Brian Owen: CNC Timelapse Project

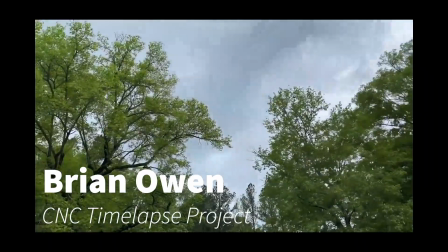(0:00)
I want to talk a little bit today about time-lapse photography.
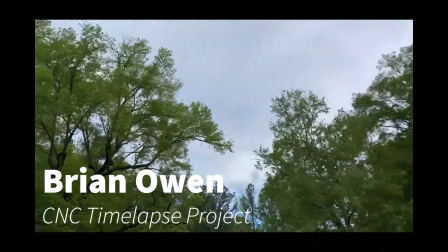(0:03)
Time-lapse is basically a sped-up video, but a normal video uses 30 pictures every second to create the illusion of motion,
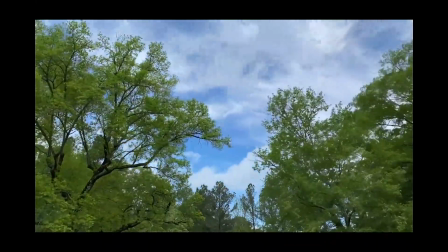(0:11)
and it records 30 pictures of the scene every second. In time-lapse, you record one picture maybe every five seconds,
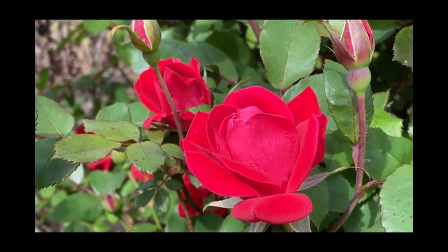(0:18)
but when you play them back at 30 pictures or 30 frames per second, it looks like very rapid motion.
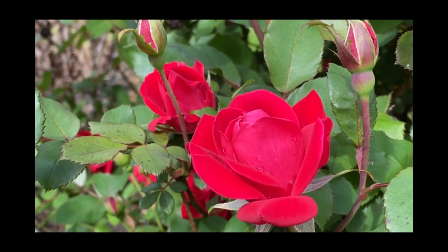(0:25)
In my last video,
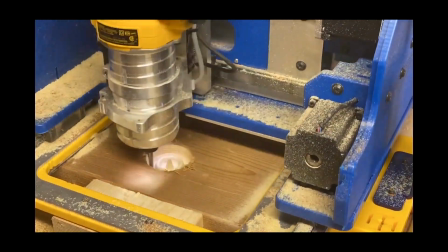(0:27)
I used a lot of time-lapse photography to record the work that I was doing so that I could show the entire process without waiting 30 minutes while something cut out.
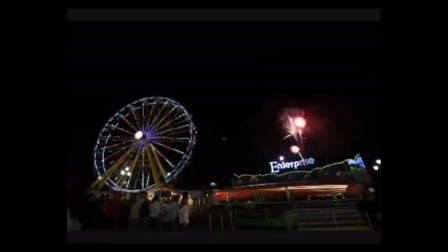(0:35)
Time-lapse is used in a lot of things.
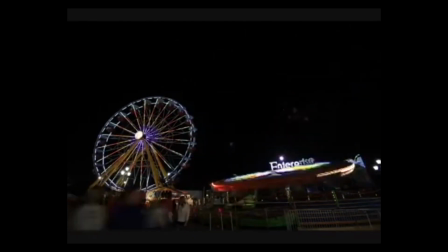(0:38)
If you record something that moves fast with time-lapse, you can start to see patterns in the overall motion of an object. In this case, I was recording some rides at the fair and you, for one, get to see how quickly the rides are over.
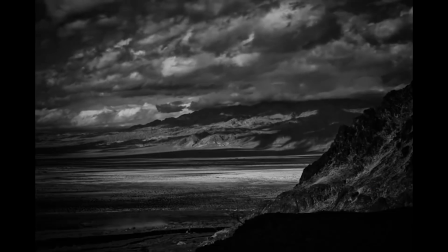(0:53)
Time-lapse can also be used to record things that unfold very slowly,
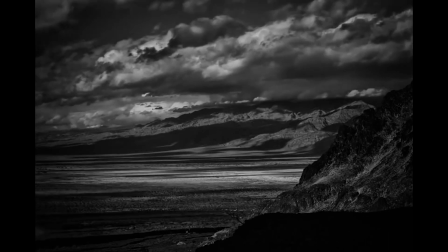(0:58)
things that look like they're not moving until you speed them up to a high degree, in this case clouds passing over,
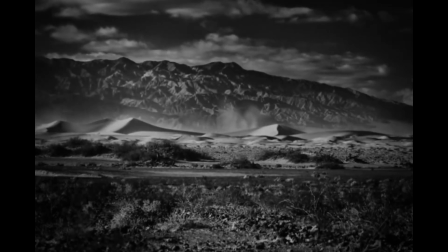(1:05)
sand blowing in the desert, or the sun setting.
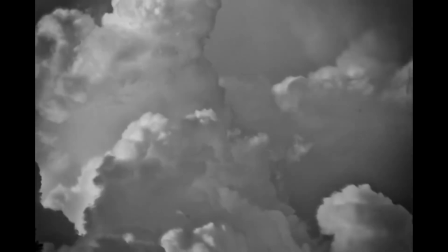(1:09)
But the problem with CNC and time-lapse is that you're recording something fast, the motion of the tool, and something slow,
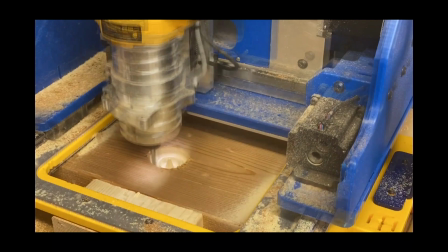(1:17)
the development of the cut, and the tool becomes very distracting when you're trying to watch the cut develop.
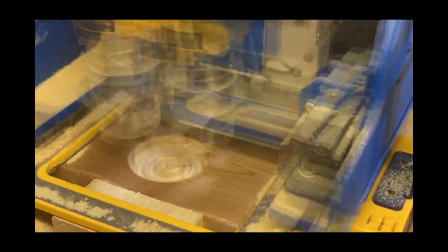(1:23)
So I wanted to think of a method for
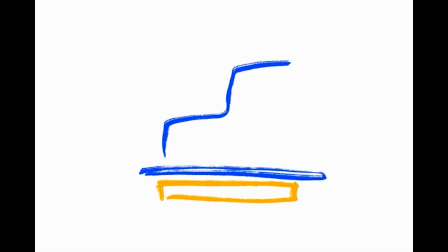(1:26)
getting the tool out of the way every time I took a picture for my time lapse so that it would just show the cut developing in the material.
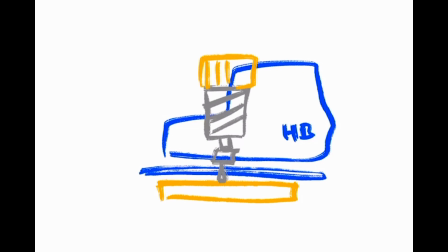(1:34)
So I went back to my tool, which was set up with a camera mounted to the tool pointed at the cut area.
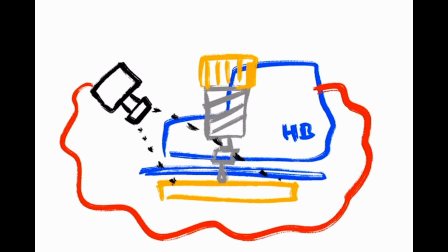(1:41)
And I thought, if I wire my camera into the HandyBot so that the HandyBot itself triggers the shutter on the camera and make sure that the shutter is only triggered when the cutter is out of the way.
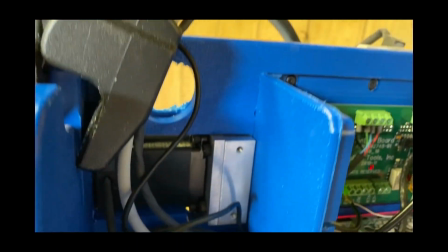(1:55)
Then I can create this illusion of the cut happening without any router getting in the way or moving around.
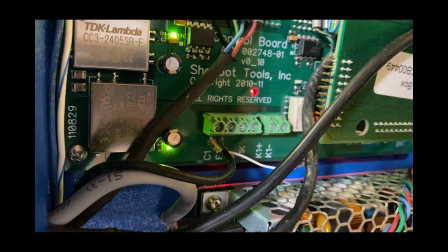(2:02)
So the way that this was accomplished was wiring the cable release that triggers the shutter on my camera into the outputs that control the spindle normally on a ShopBot.
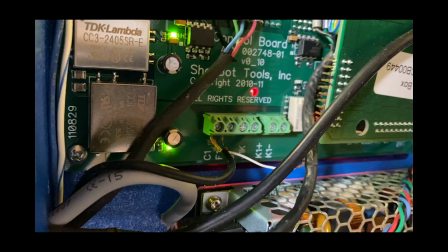(2:14)
Now, when the spindle starts up, the software is telling the tool to close this circuit right here, which triggers the spindle to start.
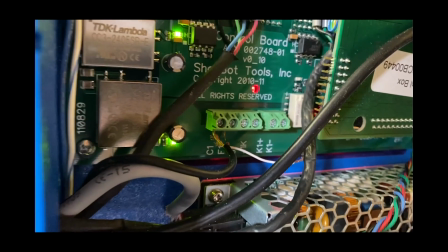(2:23)
All modern ShopBot tools have two spindle outputs to allow the user to use a second spindle if they want to.
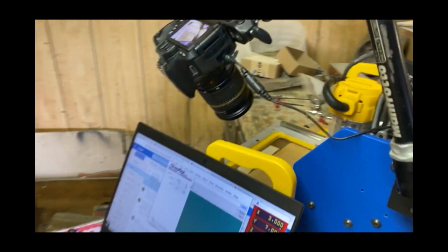(2:30)
So in this case, we can let one output control the spindle and the other control the camera.
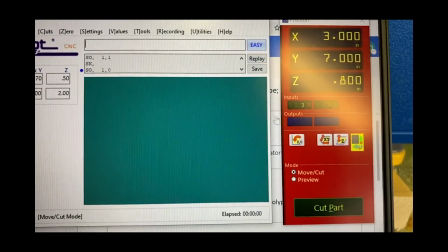(2:36)
And I'm going to test it out right here.
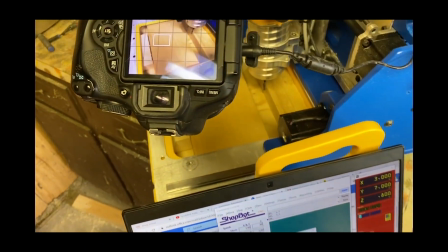(2:38)
Just turning on output 1, starting up the keypad, That simulates the turning on of a spindle, and I can see here that it works.
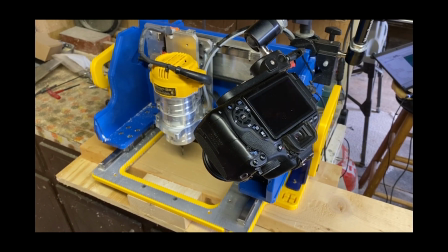(2:47)
I set up a quick little test where I ran some lines of code and then inserted a line that was going to trigger the camera shutter.
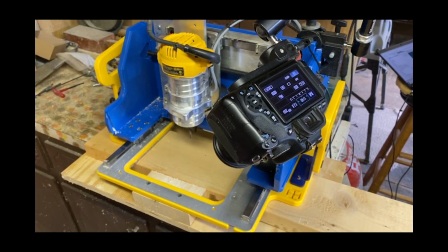(2:56)
And I also added a line that was going to move the tool out of the way so that the camera was always in the same place when it took a picture.
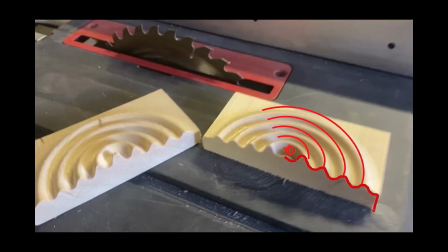(3:03)
I decided to test out this idea on the water droplet cut that I did in the last video. I'm going to need to edit the code a little bit and for this I'm going to be using a text editor called Notepad++ which allows me to look up things using regular expressions and make replacements.
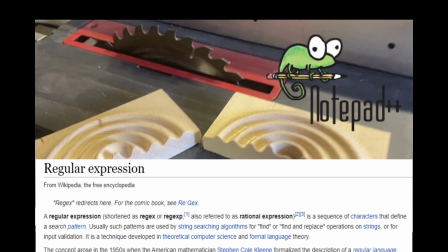(3:20)
I'll go into more detail on this on a blog article that I'll post in the description below if you want to follow along with the technical details. To make a long story short,
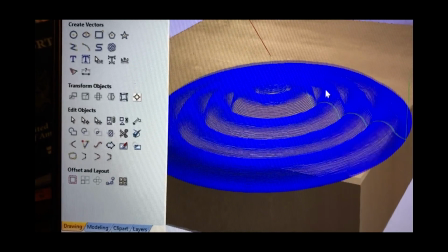(3:29)
I needed to find a location in the cut where I could interrupt the cutting and insert the command to take a photo.
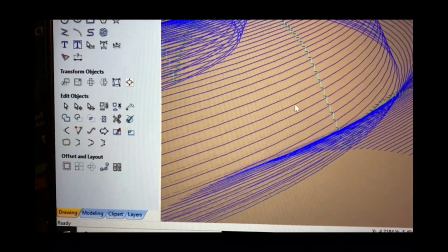(3:37)
Looking at the 3D rendering of this cut in vCarve, I see these light blue marks in the toolpath.
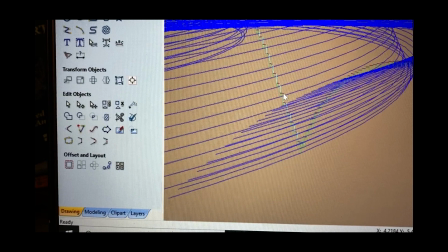(3:45)
These indicate positions where the tool is jogging up and moving into position for the next pass at the cut. I think that because the tool is not going to be in contact with the material at this point, that would be a good place to insert this photo command.
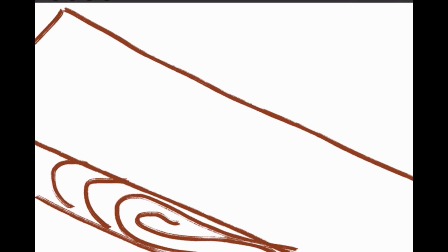(4:00)
The cut works by doing a bunch of concentric circles at different heights to create the droplet shape.